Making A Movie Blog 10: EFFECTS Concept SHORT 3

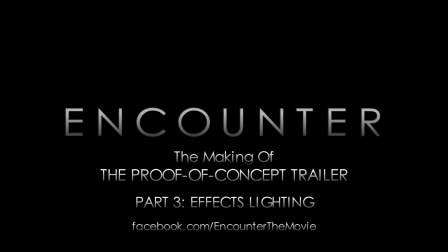(0:00)
Welcome back to part three. This is all about how we used specific lights and specific lighting techniques to create special effects.
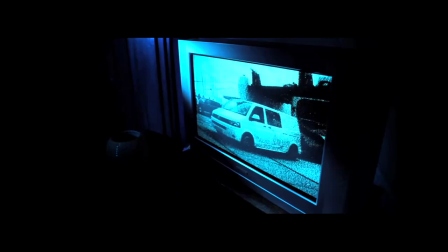(0:08)
So I think the first thing we should talk about is TV flicker. Okay, so I'm sure you're all well aware what it's like to be sitting in a dark room watching television.
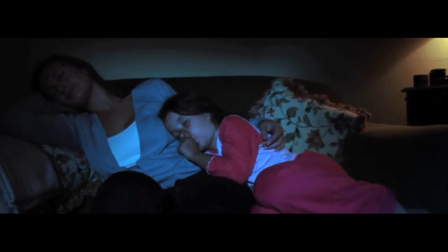(0:17)
There's a very distinct light that comes from the TV.
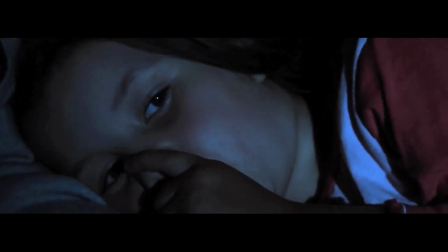(0:20)
It's a very eerie light, and we really wanted to try and use that to add to the suspense and the drama.
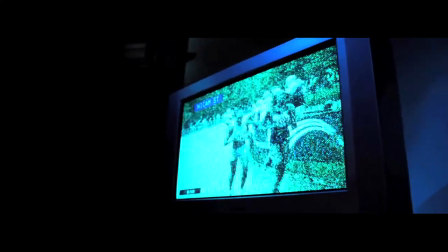(0:26)
There's not enough light from an actual television to light a scene, so the challenge was how to recreate this light.
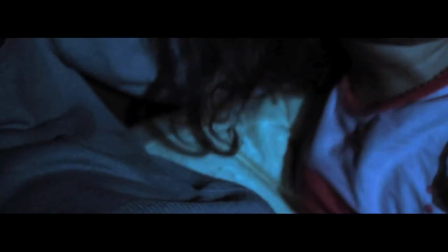(0:33)
The first thing we tried was we scrunched up a ball of tin foil and then opened it up again
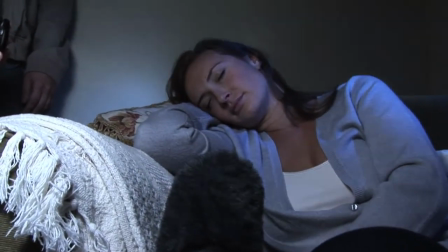(0:38)
into like a bowl shape so we could shoot the light into it and then reflect it back out.
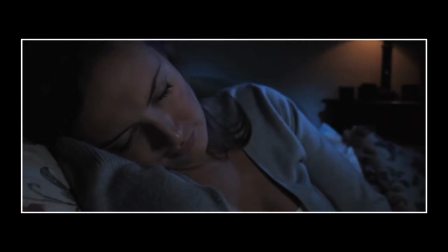(0:42)
And that wasn't really working because it was looking like light bouncing off a metal surface It would probably be more suitable for water reflections or something.
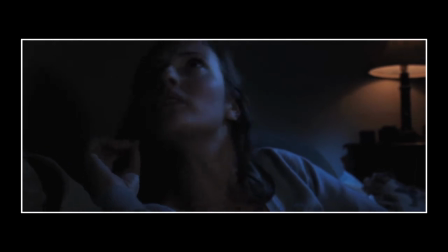(0:51)
So that's a good tip to remember if you're But the next idea that we had did work, and it worked really well.
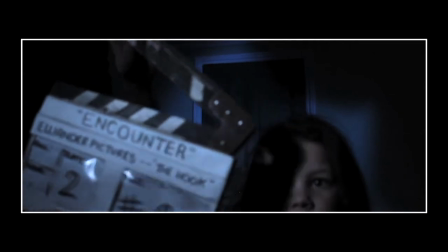(0:56)
And it was kind of a quick fix thing. But I headed off and I grabbed some drumsticks.
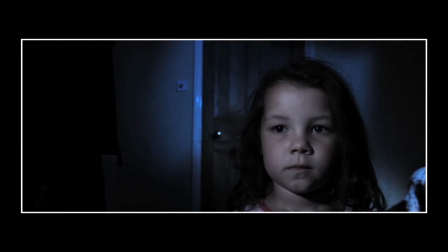(1:01)
Neither of us can play the drums. No, we can't. We actually have two set of drumsticks, and I don't know where they come from or why we have them, because neither of us can play the drums.
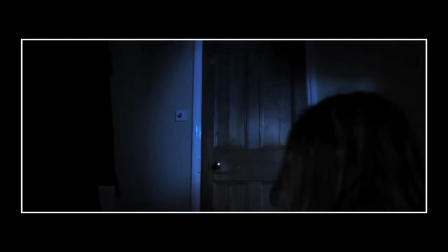(1:08)
No, not at all. So we tried this technique of just flicking up and down, like you can see here,
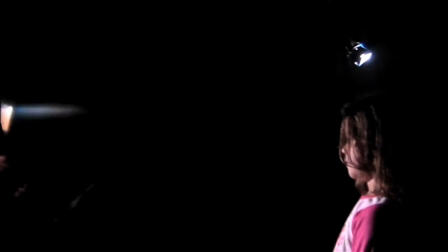(1:14)
with the drumsticks in front of the light, and we quickly realised that this was going to work really well,
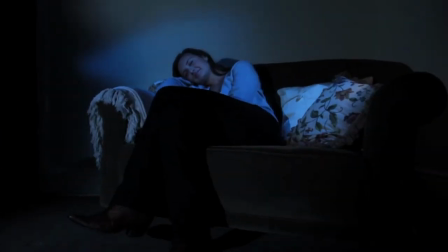(1:19)
and it's the technique we use for the rest of the shoot. Oh my God, it's a miracle! Hallelujah!
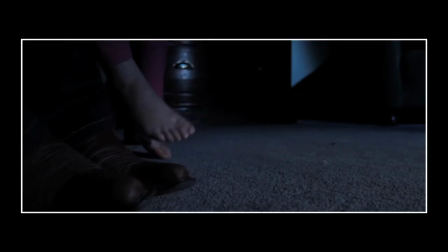(1:25)
You know, we're keeping it, and we're going to use it again in the future. I can't believe how well it turned out, to be honest, but that's the way it goes, isn't it?
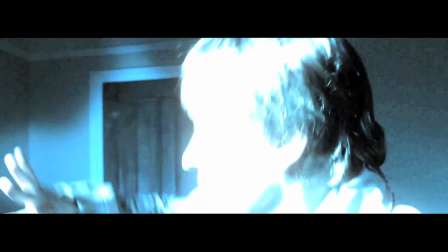(1:31)
Anyway. It's all an illusion. So the next thing to talk about is the big abduction light that's coming through the main window in the room.
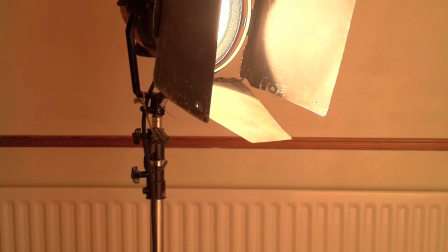(1:39)
And how did we do this? Well, we used what's known as a blonde, which is a 2000 watt tungsten light.
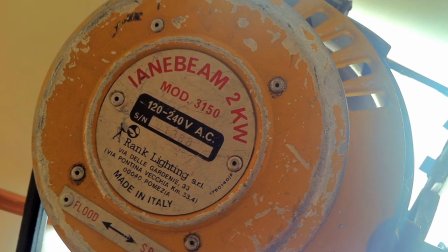(1:46)
The name blonde is kind of like a nickname. There's lots of nicknames for lights in filmmaking, so you can get blondes and redheads.
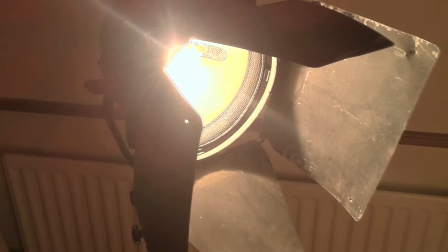(1:53)
The average house light bulb is about 60 watts.
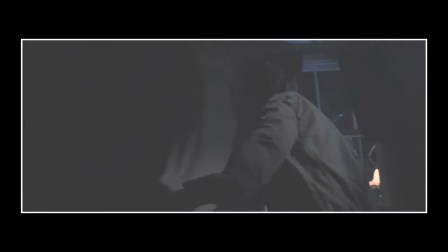(1:58)
The dados are between 100 and 150 watts. So the blonde at 2000 watts or 2 kilowatts is significantly brighter.
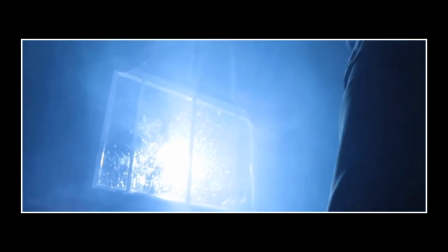(2:07)
And the reason why we wanted something that size was not only did we want this really strong beam to come through the window,
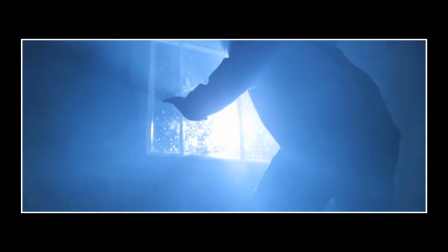(2:14)
as you know, as you can imagine a UFO abduction beam might be, but we also wanted something that would significantly overpower the dado lights when it's turned on.
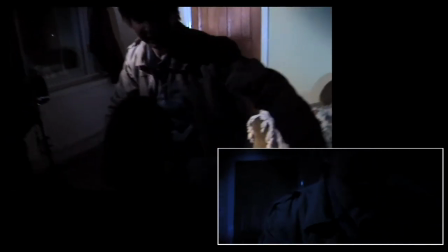(2:23)
So you get that impression that it's like burning out all the night, seeping into every corner and just blinding the people in the room.
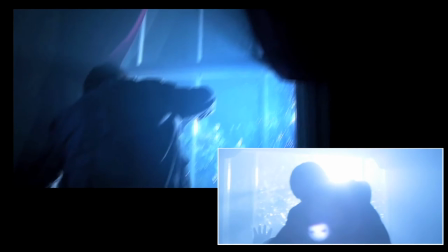(2:30)
Nice. We actually needed the light to be outside for some of the filming here because we wanted it through the window for some of the awesome shots that we've got here.
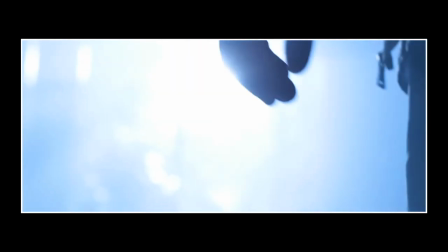(2:40)
So our problem was that the weather wasn't particularly good on this night. Of all nights, it was raining.
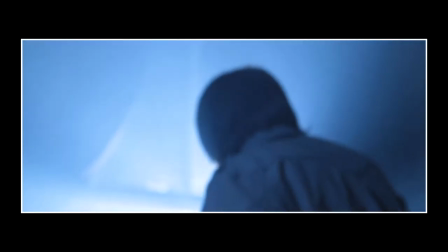(2:46)
So when the rain just got to an acceptable level of drizzle,
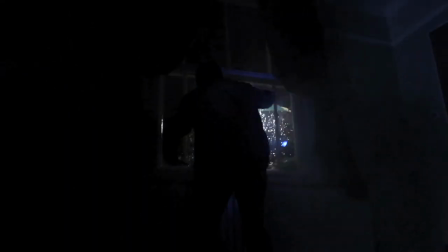(2:50)
we decided to risk it and we headed out with as many umbrellas as we owned, and we had a couple of people standing outside over the lights. And these lights, just for note, do not like water at all.
Okay, so really like do this kind of thing.
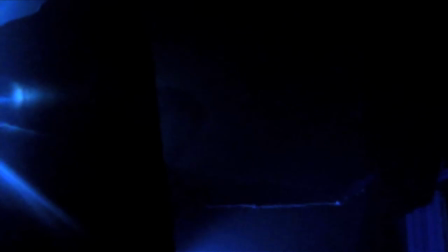(3:05) You're moving forwards, it's pushing you back, it's almost like wind, okay? Yeah. It's like a turbine.
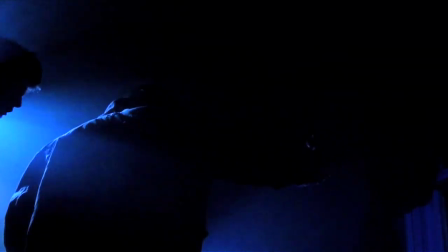(3:10) Do you want me to stay on the angle? Was this side? Because I was this side the whole thing. Mike? No, go with this side.
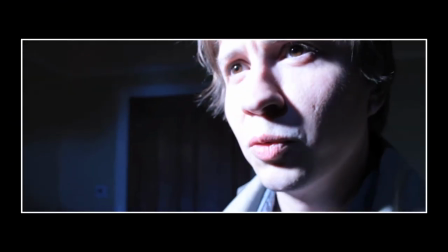(3:15) Go with this That's side. That's it, just so it's more interesting.
Ooh. There he is, our trusty friend, Mark.
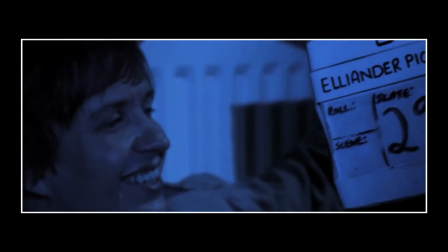(3:22)
He's the actor who's been in a couple of our projects, The Price of Freedom being one of them.
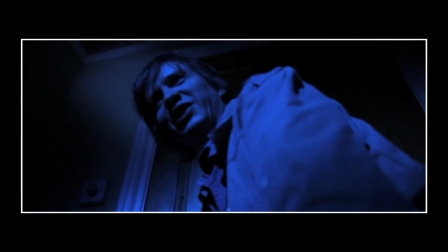(3:27)
He's a top man. I'm sure any time we phone him up, he has to start. Small heart attack when he checks his phone and he sees our name on it.
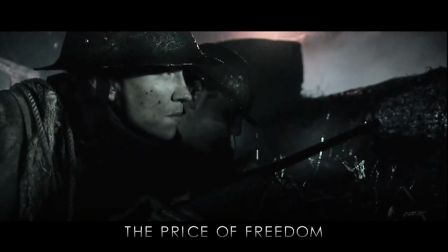(3:34)
Oh, God. If he's not sitting in a freezing cold puddle in the middle of a wood filming a war trench scene for The Price of Freedom,
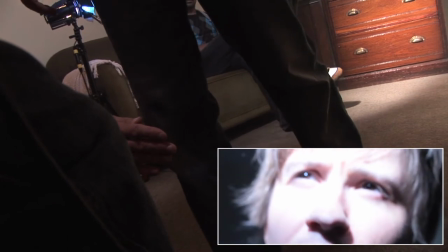(3:42)
he's been blinded by a 2 kilowatt light shining right in his eyes. Yeah, I think his eyes were watered.
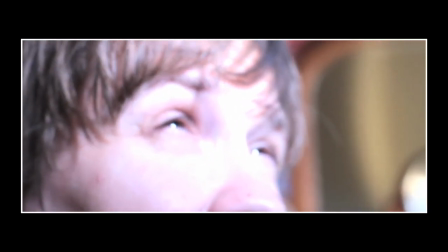(3:48)
We turned the light off and afterwards he just couldn't see anything. It was just like blank.
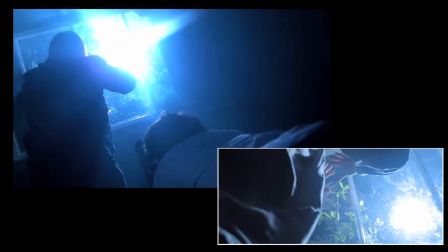(3:53)
But that's commitment for you, you know. That's a true craftsman that's right there. That's a professional.
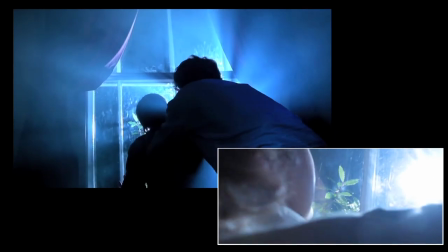(3:58)
Yeah, that's total pro. The only thing, you know, we can think of is how hilarious it must have looked from outside.
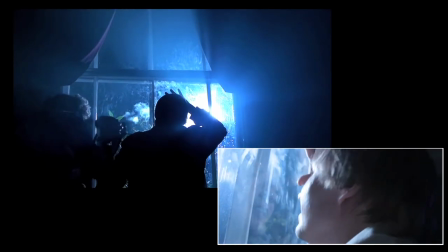(4:03)
Oh, because the people outside with their umbrellas must have been cracking up because he must have looked like a moth stuck inside a window, you know, trying to get outside.
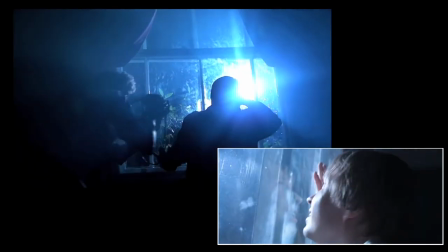(4:10)
But he was brilliant. And it was a pleasure to work with him yet again. So there he is, Mark.
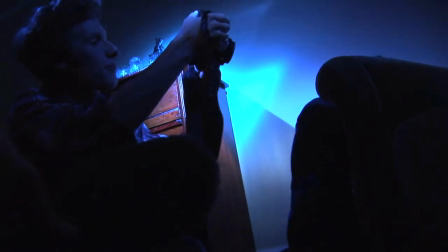(4:15)
What a legend. So for the strobe effect that we wanted, we actually went out and bought a strobe light.
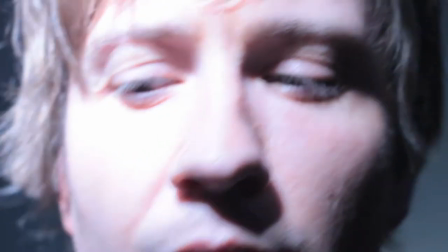(4:24)
Disco, totally. We had mini rave in that room, wasn't it?
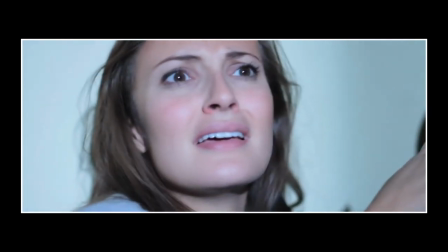(4:29)
Anyway, but we quickly became aware that the DSLR doesn't like strobing.
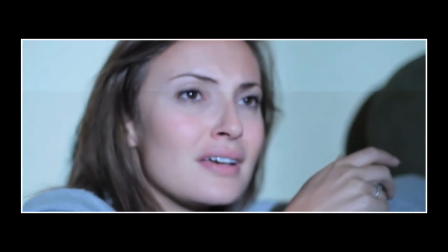(4:36)
Epic fail. No, it doesn't like strobing at all.
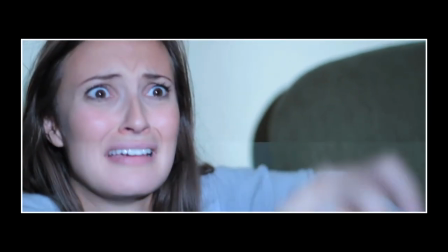(4:41)
Because of this rolling shutter thing that a lot of digital cameras have. And as you can see from this footage, like, you're getting this half and half, which just looks awful.
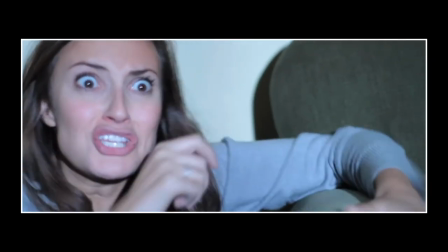(4:50) Action. John! Very good. Try one more of those without leaning.
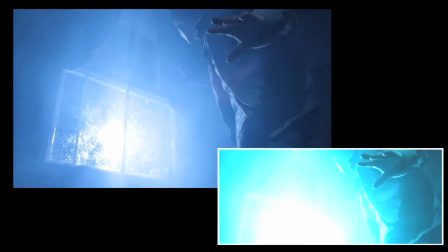(4:58)
we decided that this would be one of the things we would try to do in post on the edit machine.
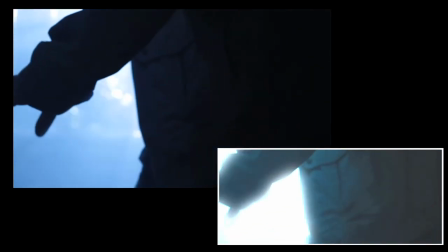(5:04)
So we kind of scrapped the strobe light and just went for it with the blonde on full blast, and knew that we could create that later.
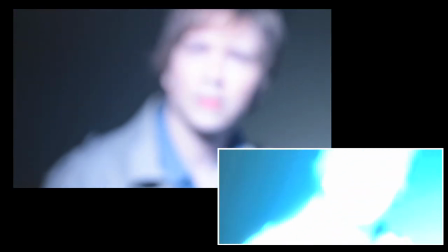(5:11)
And in fact, in the final part, part five,
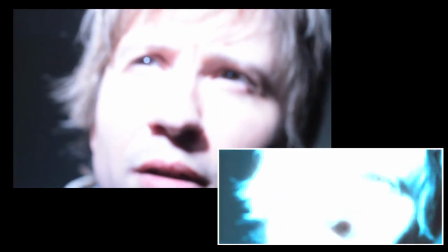(5:14)
I'm actually going to talk more about how we created that strobing shutter effect.
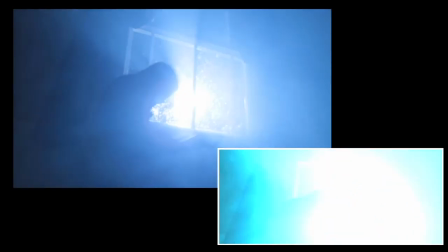(5:20)
So that tune in for that one. I look forward to that. Final thing to talk about is smoke.
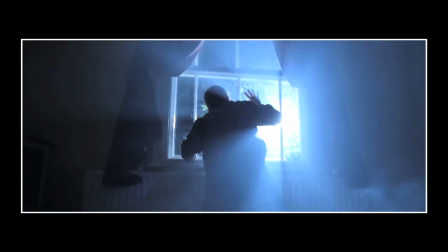(5:25)
Oh, yes. Okay. What was the smoke machine for? Well, simply, it makes the lighting look a lot better.
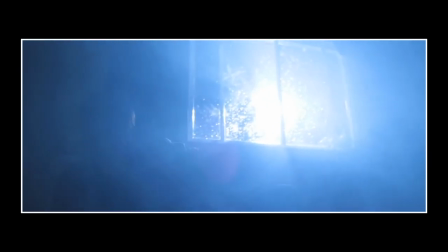(5:31)
This is like a really thin haze of smoke. So you want to blast your smoke machine a bit and then dissipate it in the room.
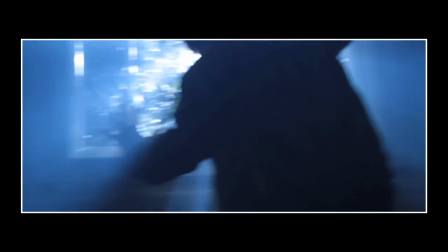(5:38)
And that's the key. You don't want it to look like something's on fire in the corner of the room.
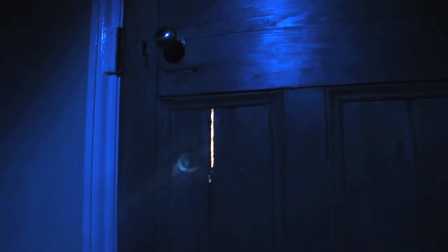(5:42)
Someone left the oven on or something. So it kind of just gives the light like a medium, really, to show up in.
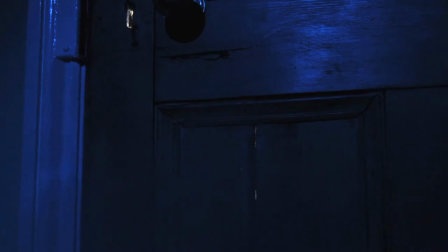(5:49)
It's like... Exactly. Yeah, I like the way that's put. Well, that's pretty good. I think that makes sense. Medium. Getting a bit fancy. But yeah, and it looks pretty damn cool. If you've seen anything like Close Encounters or anything like that.
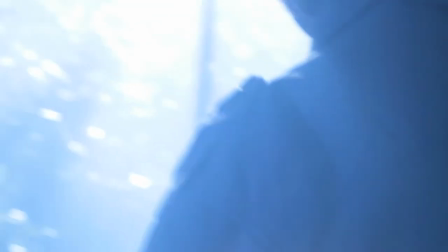(6:01)
Blade Runner. Get the smoke in there. It hides the corners. It hides the naff bits of your set or whatever.
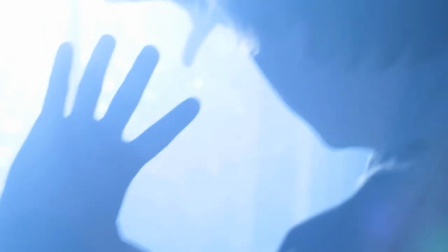(6:07)
And it will just make your lighting look 10 times better. So I think that's it, isn't it, for effects lighting? Yeah, pretty much. What's next? What's next? Well, we're going out into the woods.
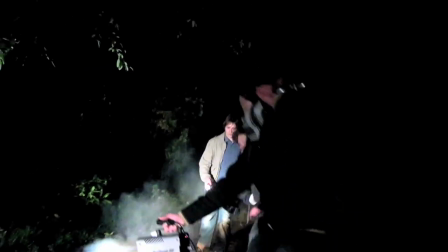(6:18)
If you come out to the woods today, you're sure for a big surprise because it's part four of the Making Of series.
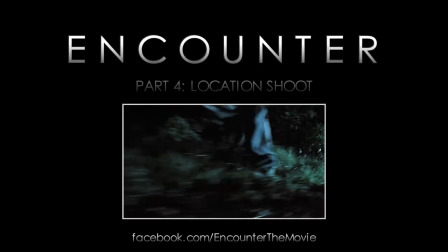(6:25)
Getting excited again. Oh, sorry. Chill out. Calm down. Make sure you come back for part four to see how we did all the filming in the woods, because, again, we were up against it.
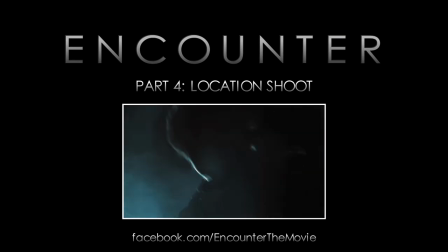(6:33)
And car headlights will play a big part this month. There's a vacuum cleaner in the background.
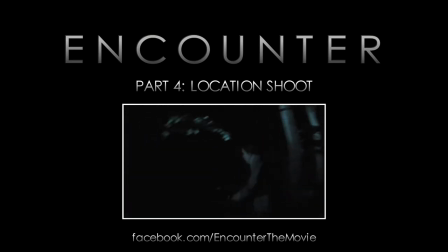(6:38)
What the hell is going on now? We're trying to film here! Oh, there we go. We've done that. Have we? Yeah. Bye. That's it. No, that's not a good sign-off. Is there anything else? I'm trying to say...